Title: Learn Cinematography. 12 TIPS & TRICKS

Ceiling bounce is associated with giving or lifting the ambient light in your set. And if you're wondering what ambient light is, walk into any room, your bedroom, your kitchen, with everything turned off. What is the light doing? Is it bright? Like we talked about, is the window coming through? And if you are framing up and you want a quick way to lift the ambient light, just a way to raise everything up. Imagine you're in color and you just turn a knob and it makes it brighter, but you want to do that on set, obviously.
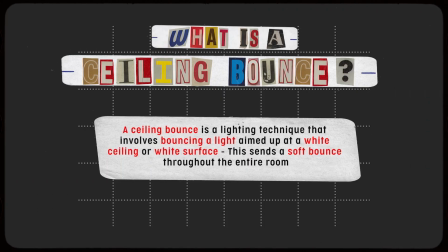[29:40]
So a quick way to do that would be ceiling bouncing. Ceiling bounce can be done with anything. Our favorite lights to do it with, if you're trying to lift the ambient in tungsten using a Source 4 Lico and literally hit the ceiling,
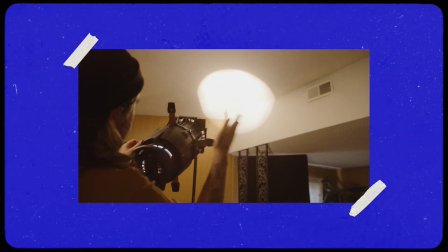[29:52]
you can see the shape it makes on the ceiling. And it's sort of a bounce, you know. Imagine what a fill is doing when you bring it in closer.
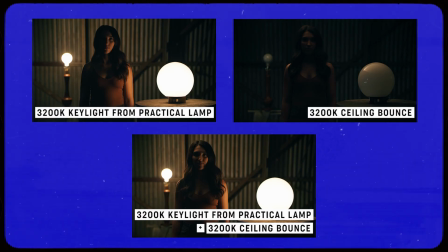[29:58]
That is a white card that is basically taking light and sending it back. Well, think of a ceiling as a giant white card or white piece of diffusion.
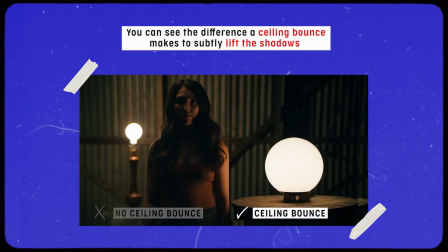[30:06]
So, you know, when you hit a light on it, even though you didn't rent the ceiling, it's white and it's gonna give you similar return to what a fill card would do. This does work best when your ceiling is white. You know, I've been in areas where if you have a wood ceiling or it's painted green, it's gonna send that color back down.
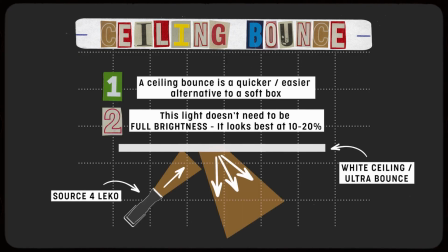[30:23]
This is more of a quick and dirty way of achieving what a softbox or a top light would do. With the ceiling bounce, I find it works best when it's subtle. I'd never make this my key light or predominant light source in my scene, but simply to bring everything up a few points. Just think about being in post-production, right? And just cranking the brightness knob up. That's essentially what a ceiling bounce does. I think the times where ceiling bounces save me is, when you sort of get those notes from client or the label, hey, this looks too dark.
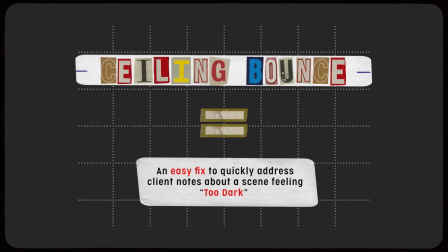[30:52]
In earlier lessons, we've talked about bringing in fill to sort of reduce the contrast ratio.
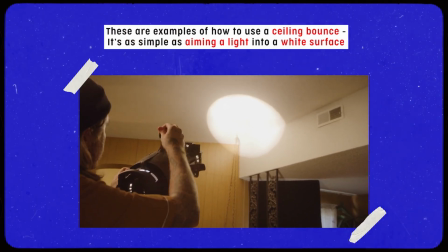[30:58]
So basically by ceiling bouncing, you're globally affecting the fill of everything.
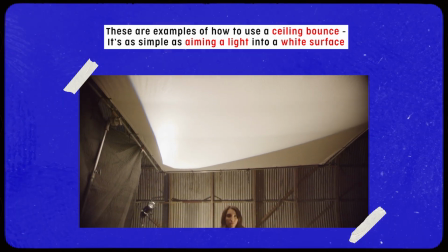[31:04]
Not only is there gonna be light hitting the fill side, but kind of everywhere on the set.
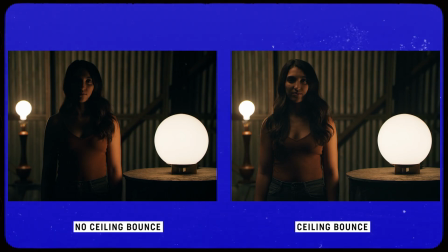[31:08]
So if you feel like all your values are feeling pretty good and you and the director are like, yeah, this is perfect, but you have that commissioner or that label who doesn't really understand cinematography, they only just understand bright or dark. The easy way to speak to maybe some of their notes is just a quick ceiling bounce above the set. If you got a white ceiling, throw a unit up there. Within a couple minutes, you could easily just bring the values to where, you're not gonna get fired.
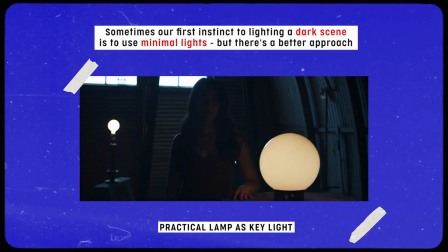[31:33]
Another way I love to use ceiling bounce is when I'm lighting night scenes.
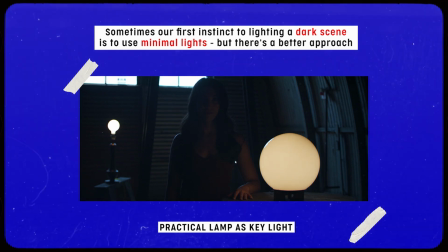[31:37]
The misconception of lighting and shooting a night scene is that you light it with minimal lights so it feels dark.
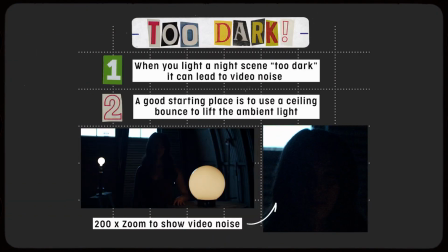[31:43]
But this becomes tricky because if you end up lighting the scene too dark, it can lead to underexposed shadows and a lot of noise.
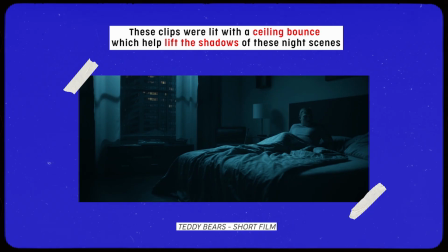[31:50]
My favorite tip for lighting a scene that is supposed to look and feel dark is to use a ceiling bounce.
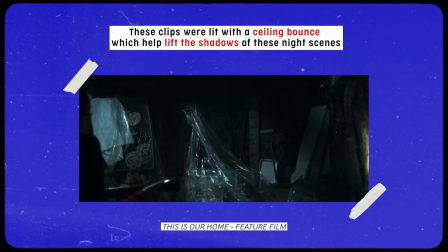[31:57]
I will bounce a light into a white ceiling or a white bounce above the set to send a subtle amount of light into the shadows.
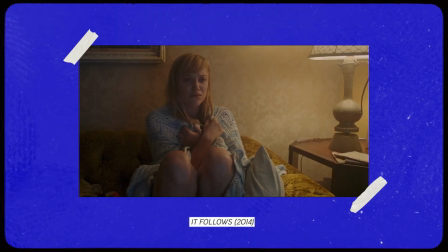[32:05]
Because if you look at some of your favorite movies that are dark night scenes,
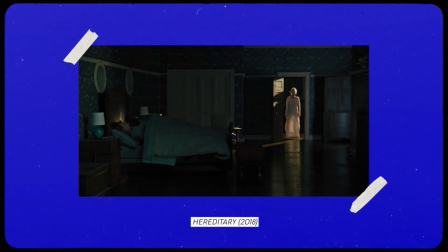[32:09]
they are lit in a way that still feels bright enough to see what's going on, but also still dark enough to feel like a night scene.
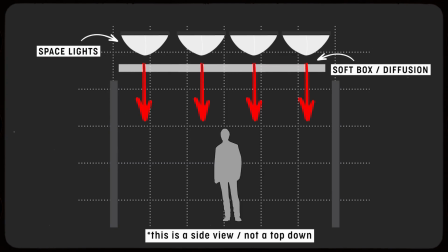[32:16]
Most of these movies though will build an elaborate softbox over a lot of their sets, and I find that a ceiling bounce will actually give you the same effect.
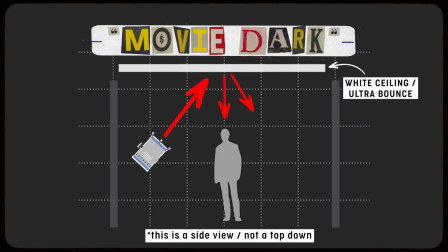[32:25]
I like to call this movie dark because this is how most movies approach lighting their night scenes. The best way to explain movie dark is basically dealing with your shadows, right?
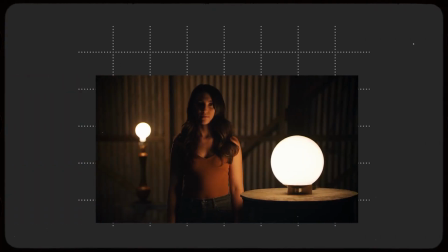[32:36]
You're dealing with a dark scene by nature. It's gonna be dark, it's gonna be moody. You're dealing with stuff that's on the lower end of the spectrum, your shadows.
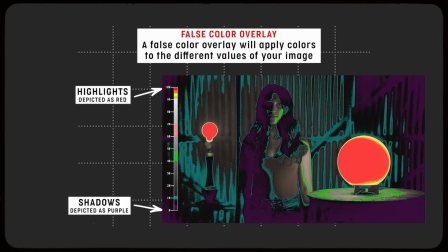[32:44]
The other end of the spectrum would be your highlights or the brighter parts of your image. But when you're dealing with movie dark, you're dealing with that lower toe of information. If you're looking at false color, if you're looking at a histogram, this is like the low, the shadows, right? If you step onto a set and there's no lights on, chances are everything's gonna be underexposed, clipped out black.
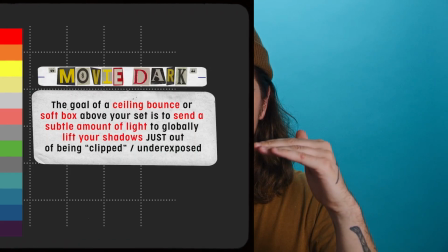[33:06]
So your goal of movie dark is just to raise the shadows just to the point where the camera can see them.
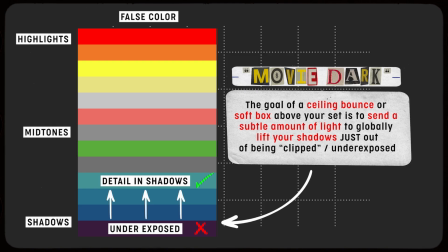[33:12]
Once the camera can see into those shadows and there's information in those shadows, you are good to go. Because now it can feel dark. Now you can have actors, your subject, your scene, everything can happen in this lower toe as long as the camera can see it. Your camera doesn't have night vision, so you may walk into a set and your eye, maybe it seems bright, but pull out your light meter, pull out your false color. Your goal of movie dark is to get your values in the shadows just above purple, which is underexposed, to a level where it can be seen.
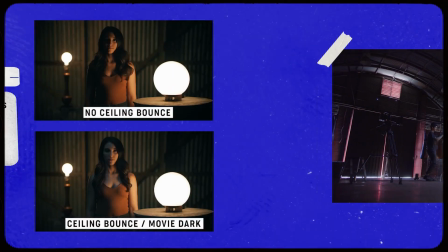[33:43]
And here's the ceiling bounce being used. When you look at the before and after, you can see the difference a ceiling bounce makes on the false color overlay.
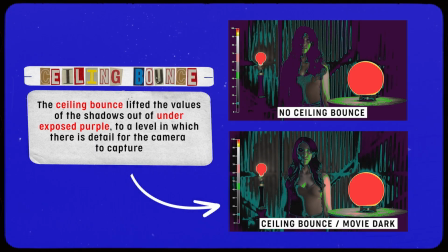[33:51]
The shadows are no longer underexposed or purple because there's light being bounced from above, filling in those shadows.
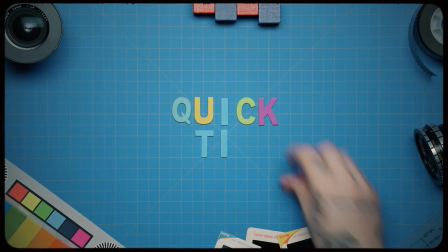[33:58]
A quick tip when you're using a ceiling bounce for lighting a darker scene
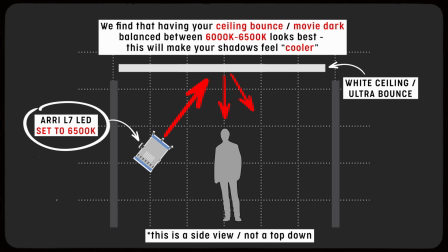[34:03]
is to set the Kelvin of the ceiling bounce to 6500 Kelvin.
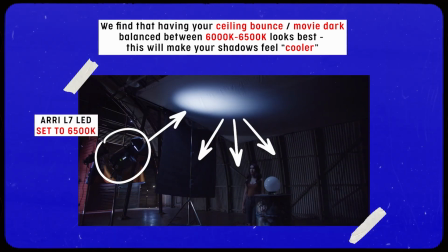[34:08]
Because in most instances, when I shoot night scenes, I set my camera to 4500 Kelvin.
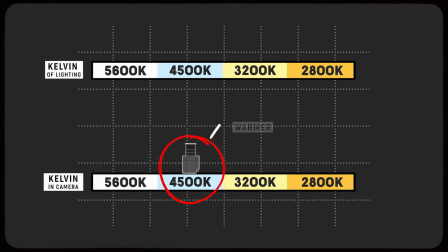[34:14]
And this will do two things. First, it will make all of your 3200 Kelvin lamps appear warmer. And secondly, it'll make all of your 5600 Kelvin to 6500 Kelvin sources feel cooler.
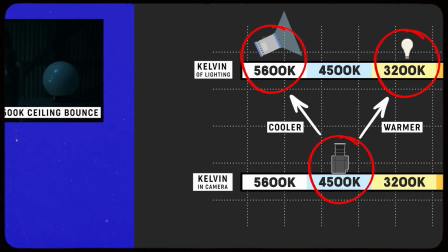[34:26]
And that's the secret. I love when I can use a ceiling bounce to cool off my shadows.
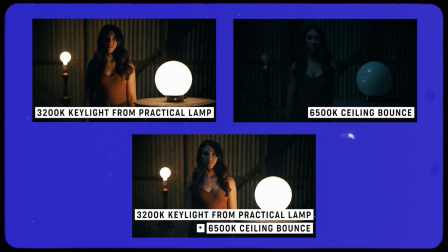[34:31]
Not only do I feel like this is a great way to lift my shadows out of that underexposure and sort of false color that we talked about earlier,
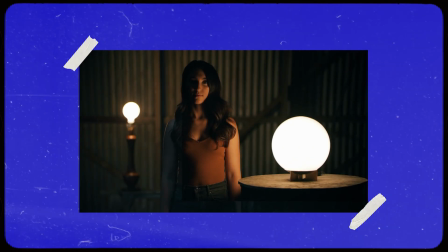[34:38]
but it's a great way to have it appear like moonlight or whatever you might be motivating for your scene has sort of crept into the
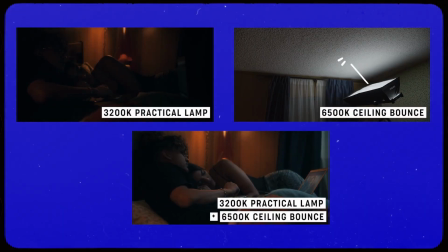[34:45]
shadows. And that's your job as a cinematographer. There's elements of the story that are important and that need to be seen by the viewer.
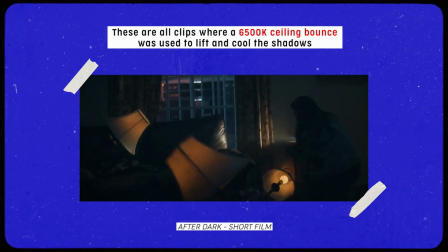[34:53]
And if it's happening in underexposed, grainy and noisy shadows, well then you're, doing a disservice to the project.
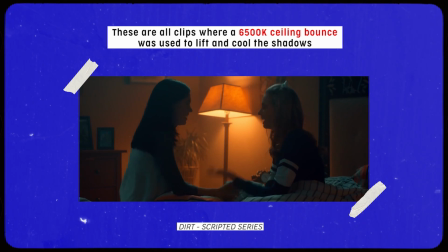[35:01]
So, movie dark and ceiling bounce, these are all ways that you can, elevate and lift your shadows in a cinematic way to where it doesn't feel overlit,
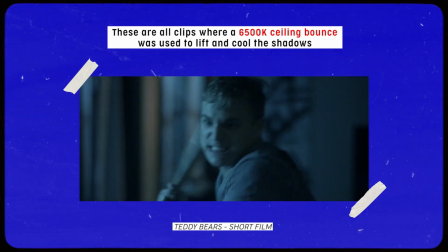[35:10]
but it's lit enough to where the viewer and everyone can see what's going on.
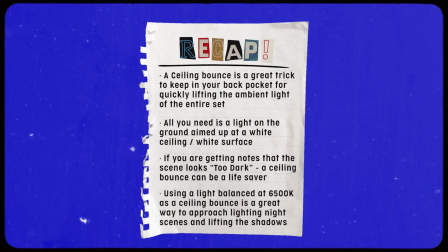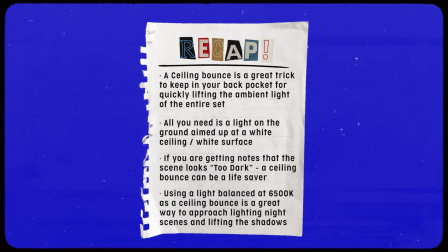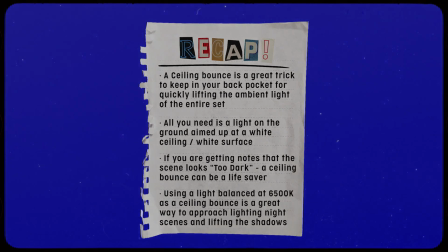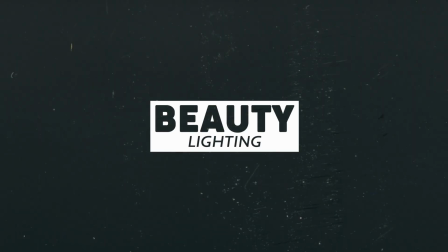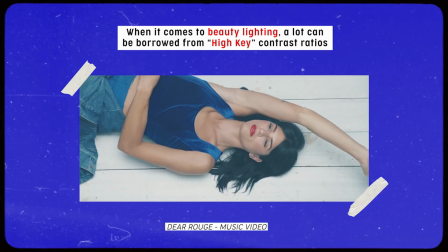[35:38]
Earlier in this course, we touched on the term high key, which basically describes a contrast ratio with little to no shadows.
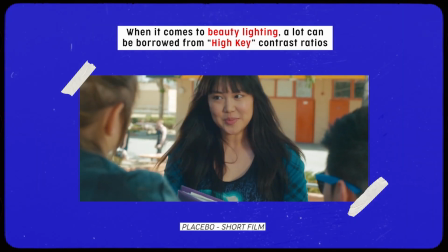[35:46]
In a lot of ways, beauty lighting embodies this idea to the max.
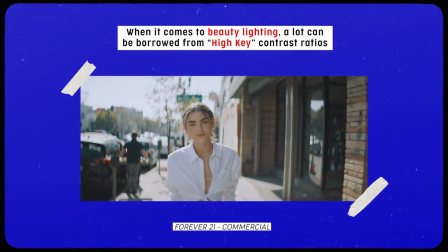[35:51]
With this sort of lighting, there is no shadows. The face is evenly lit from side to side.
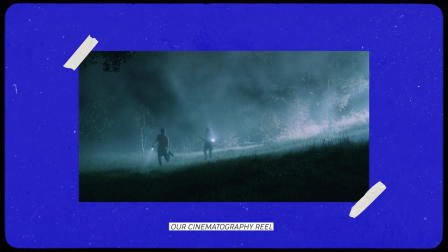[35:56]
Well, up until this point, we've walked you through our approach to lighting for, creating a cinematic mood.
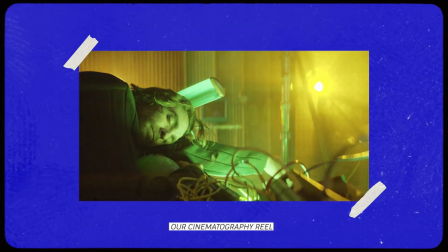[36:03]
And that just sort of stems from our work in music videos and feature films.
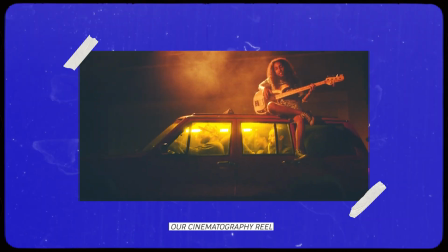[36:06]
Our sensibilities are more in line with sort of shadows and moods and contrasts.
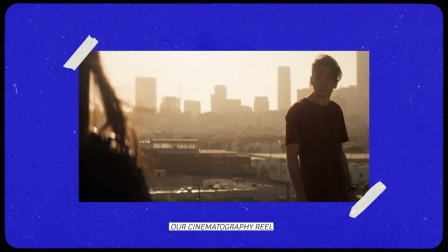[36:13]
But you kind of have to abandon a lot of that when you're approaching beauty lighting. So how do you get this look, right?
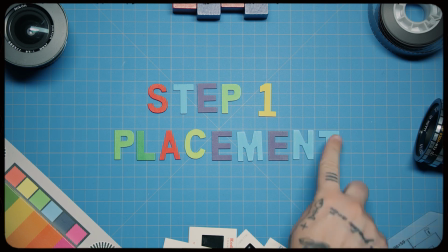[36:19]
So the first step is placement. Placement of the lights is crucial for beauty lighting.
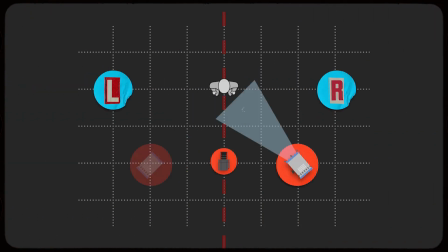[36:24]
Instead of having a key light from the left or a key light from the right, you need to place your lights right above and below your camera.
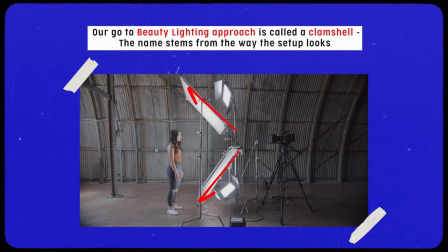[36:31]
We like to call this a clamshell because if you actually look at the setup from the side, it does sort of resemble the shape of a clam.
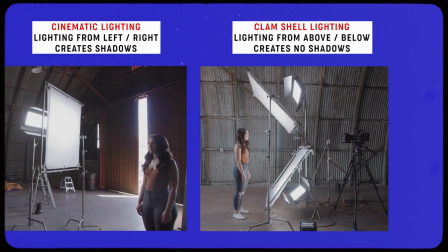[36:38]
I think the best way to explain how a clamshell works as a lighting setup is to compare it to a more traditionally lit cinematic lighting approach.
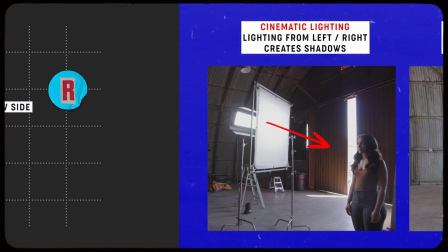[36:47]
So here's our first shot.
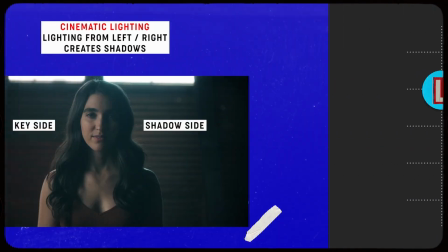[36:48]
We're keying our subject from the left, and this would typically be how you'd approach lighting a low key, moody lighting approach with tons of shadows and contrast.
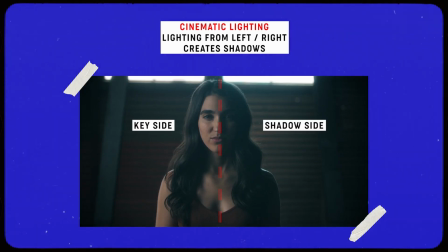[36:57]
And this would look great for a drama, but for beauty lighting, you want to light your subject without shadows.
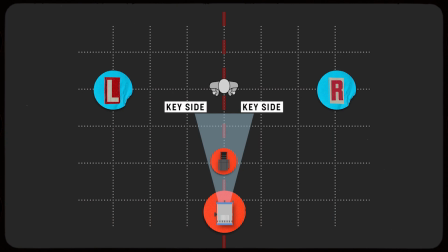[37:03]
So that's where the placement of lights and the clamshell works really great, because instead of keying from the left and having shadows on the right,
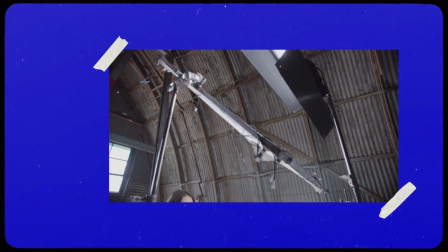[37:10]
or vice versa, you're placing your lights on the same plane as your camera and your subject.
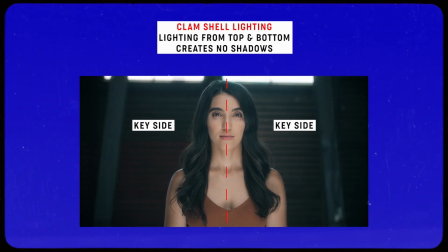[37:16]
Basically lighting the entire front half, eliminating all shadows.
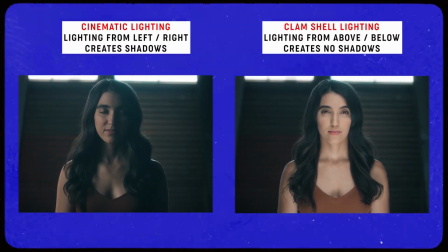[37:20]
Not only that, but the combination of lighting from above and below, just fills your subject in with light.
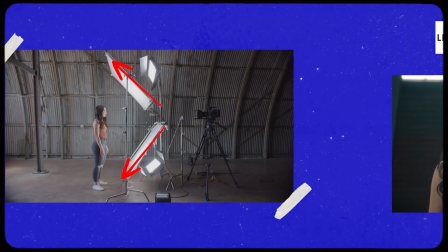[37:26]
And the last thing you need to place is your camera.